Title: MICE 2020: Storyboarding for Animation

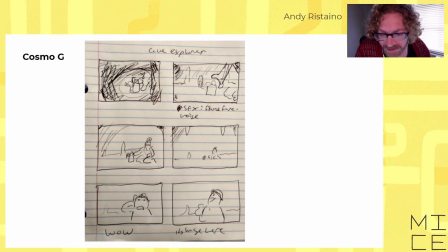[45:54]
it's revealed to the character and that's a really interesting way to handle it you know like you're in darkness and then the light reveals where they are so kind of the point of this shot is to see that the character doesn't know where they are and you don't either and then and the character looks around and says, wow, it's huge here. So yeah, that's a fun little sequence.
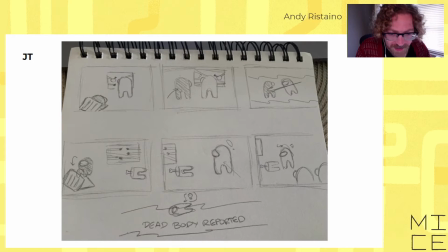[46:16]
Yeah, next one. Dead body reported. Okay, so we got a little guy looking out a window with a broken beams or something. And there's a little, maybe they're in an attic or something. A little guy comes in through the trap door
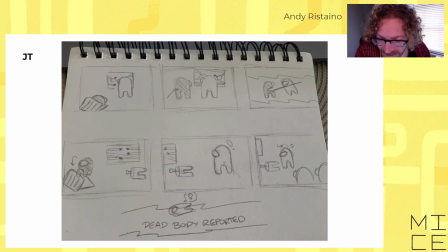[46:38]
and then he cuts the other guy in half it looks like. And then he jumps back in to a great, oh, so that's a grate in the floor, that's not a trap door. And then there's a body, half a body guy comes in, sees this and is startled, turns around, there's more over here.
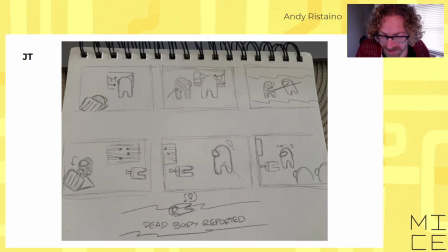[46:58]
So yeah, I think this one is generally, it's simple and it's confusing. I feel like a lot of times this might be great for you to remember what you're doing,
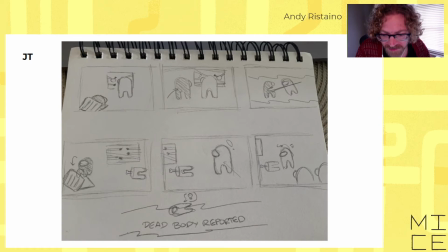[47:13]
but you need a little more like it would be nice to have some notes down here about what's happening in the panels. You know, like this could totally work if you had a little bit of, you know, not like dialogue, but a little bit of just
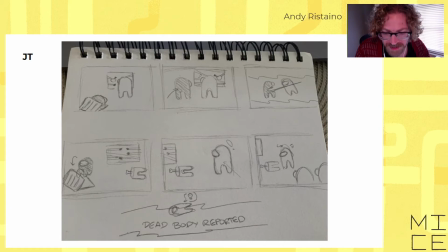[47:36]
more information, you know, like Ninja pops in through great uh yeah it looks like this guy's trying to escape too so it'd be one thing to have you could have like an establishing shot of styling like if
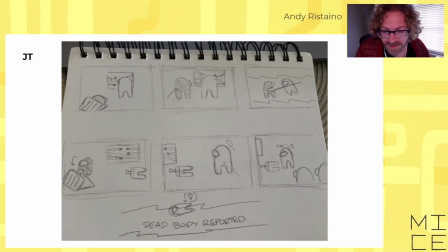[47:51]
this is someone in a prison or trapped in a room or that they're trying to escape or they're trying to nail up boards like i'm just not sure what's happening um so before this character pops in it would be nice to have like something establishing what's going on in the room before their presence is made known okay so we've run out of time for that drawing so stop drawing your action sequence and so I did an action sequence two based on my other one and it's a little bit I just want to warn you up front it's a little bit of a mess I didn't get enough time to work out all the kinks on this action sequence but
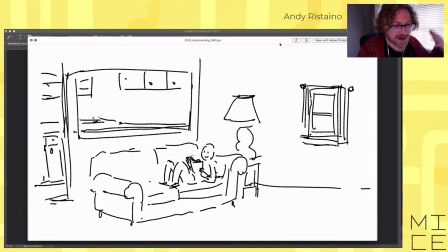[48:33]
I wanted it to be kind of the equivalent what you guys are doing for this exercise so yeah
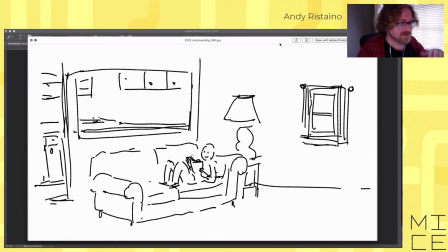[48:46]
and just before I go through this we're going to have a few minutes after I go through this to answer questions so if you want to ask more questions ask them now and we can get through as we probably won't have time to get through that many but we'll get
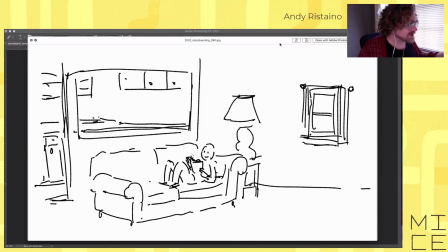[48:59]
through as many as we can before the thing is over so yeah so we start out with a guy in the room Same thing happens. The room shakes. We hear an explosion. Cuts close.
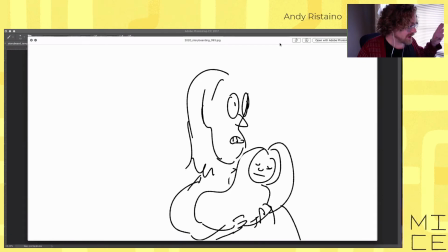[49:13]
He looks. He hears a voice. Someone's saying, help. And we cut to a woman, a baby, and a room. We hear fire. Another explosion. Their baby wakes up, starts crying.
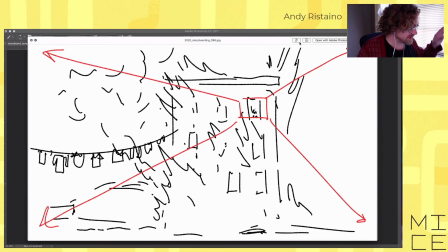[49:27]
The woman's yelling, help. Someone help us. Please help us. And we zoom out. A really quick zoom out. We see she's on the third floor of a burning building.
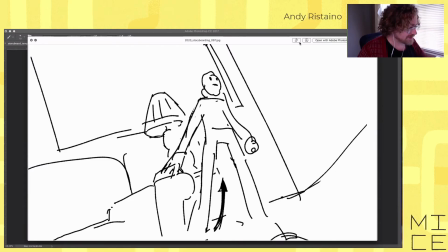[49:38]
Cut back to the guides with Dutch angle, he stands up, Herok pose, his eyes narrow with determination.
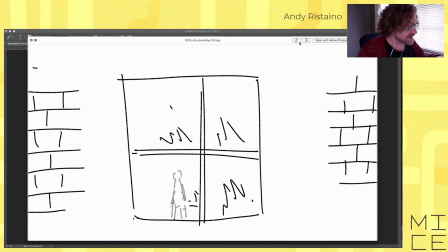[49:47]
Then we cut to outside the window looking in. This is the wall of the building.